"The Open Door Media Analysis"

From the opening of the video, the genre of the thriller is apparent through the ominous piano music within the opening credits,
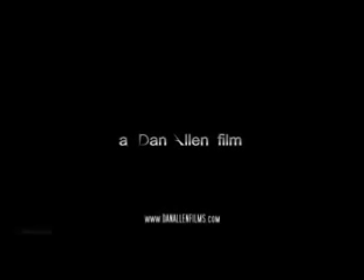which is also accompanied by a black screen. The font used in the opening credits, which dissolves into smoke, connotes the mysterious theme within a thriller.
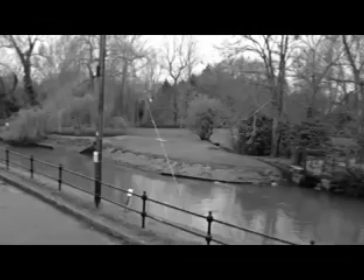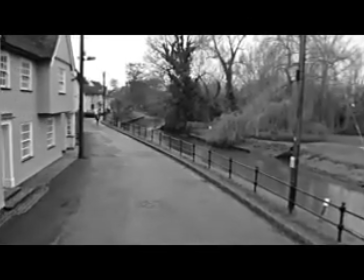The first shot the video opens with is in the colour of black and white, which is continuous throughout most of the film.
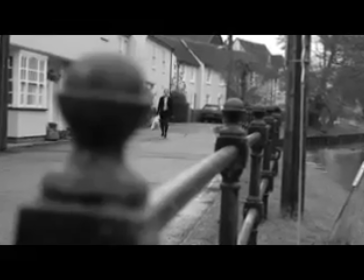This is a typical convention of a thriller film.
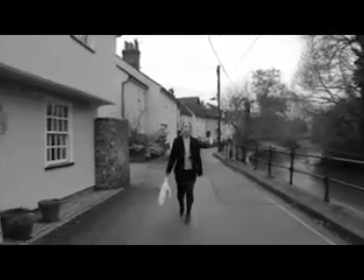The isolated setting is apparent from the opening scene, making the female character appear vulnerable to the audience.
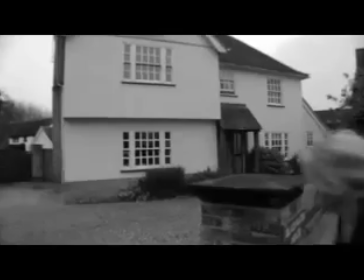The use of shallow depth of field creates an uneasy feeling towards the audience.
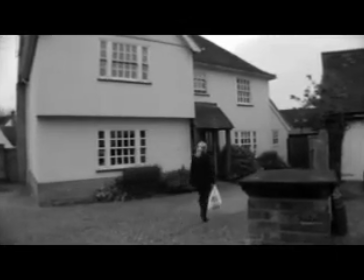The sound effects of her walking and the wind blowing are emphasised,
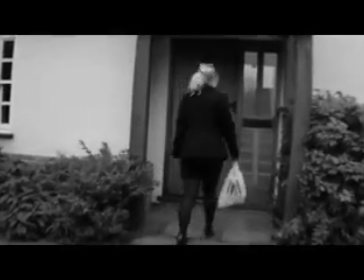creating tension, as these exaggerated sounds are also typical conventions within a thriller.
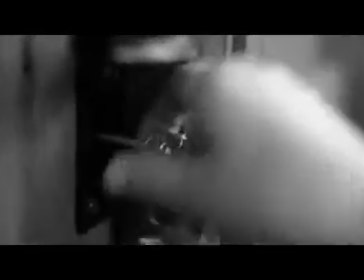The fast zoom as to when she opens the door shows disorientations, which is also signified within the narrative.
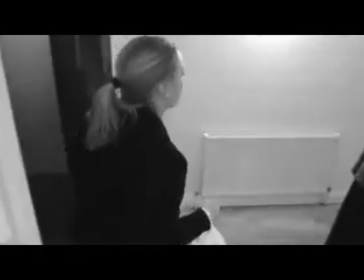As the extreme close-up of the door not shutting properly is shown,
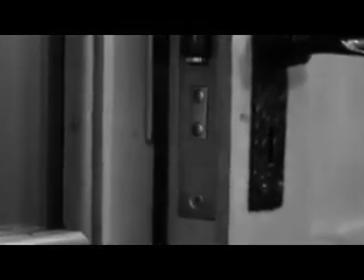the audience realises at this point within the narrative of the film that the disequilibrium is upcoming.
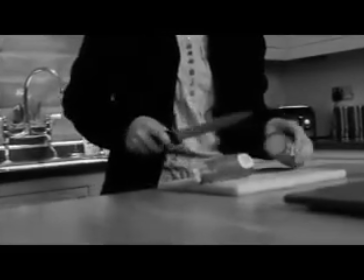This idea is followed by the sudden shift in music, which adds extra tension and iconography of the knife,
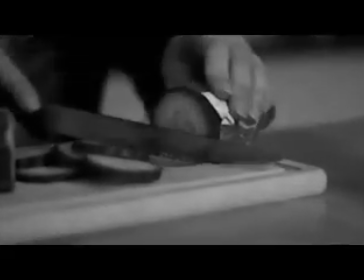connoting towards the disequilibrium about to happen.
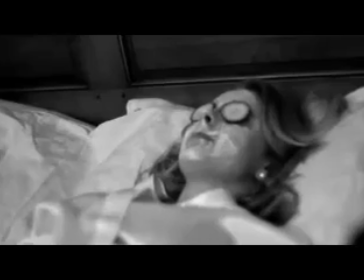The close-up of the female character and the frequent cross-cutting to the out-of-focus villain creates the tense atmosphere,
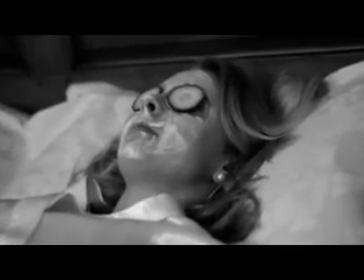building up towards the disequilibrium.
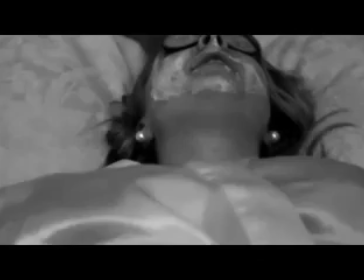The missing scene elements of her clothing, that she has laid with something covering her eyes, emphasises the fact that she is oblivious to the upcoming events.
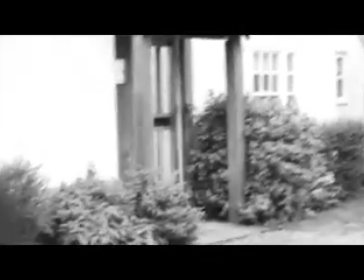The use of the slow-motion editing and panning of the victim signifies her vulnerability.
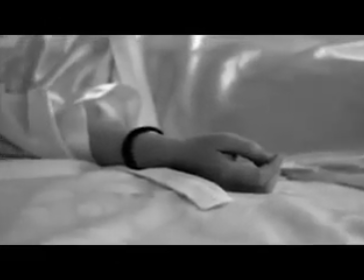The audience realises from an early stage that she is the victim within the narrative, as many high-angle shots are used to signify her subordinate status.
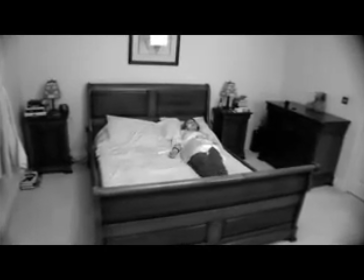The character used is stereotypical to the codes and conventions of a thriller.
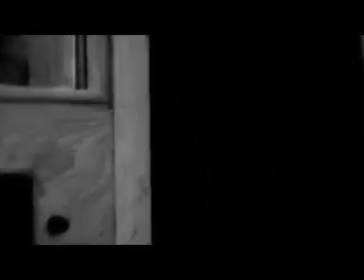It follows the stereotype that within a thriller, a female character is used as they are seen as being more vulnerable than a male.
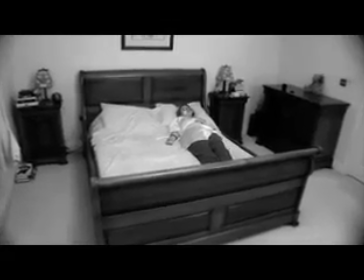As she is young, blonde and female, she is viewed by the audience as a typical damsel in distress.
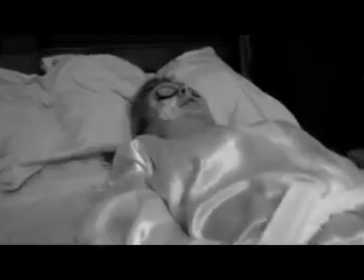Throughout the film, the use of voyeurism is used.
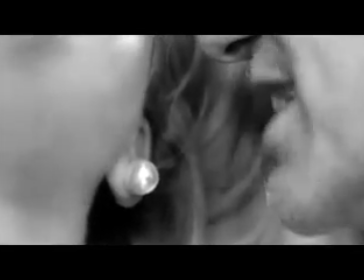The camera shots used are appearing to be following her, which creates tension and makes the audience feel sympathy towards the damsel in distress.
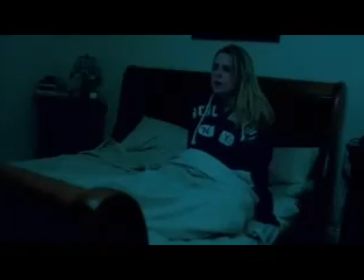The blackout, followed by the use of pathetic fallacy, adds to the tense atmosphere in which the audience wants to witness within a thriller.
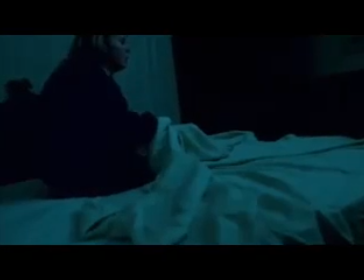Facial expressions which show a saddened character also emphasises her vulnerability.
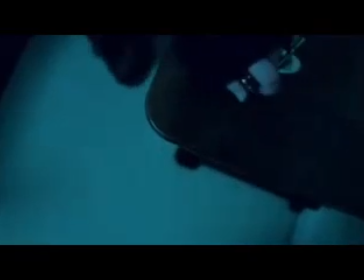Low-key lighting is specifically used at this point within the narrative, as they are at the point of disruption, and it is a typical convention used in the thriller.
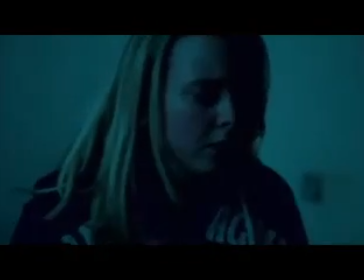Followed by close-ups and the use of handheld shots helps to create tension needed for the audience to empathise with the victim.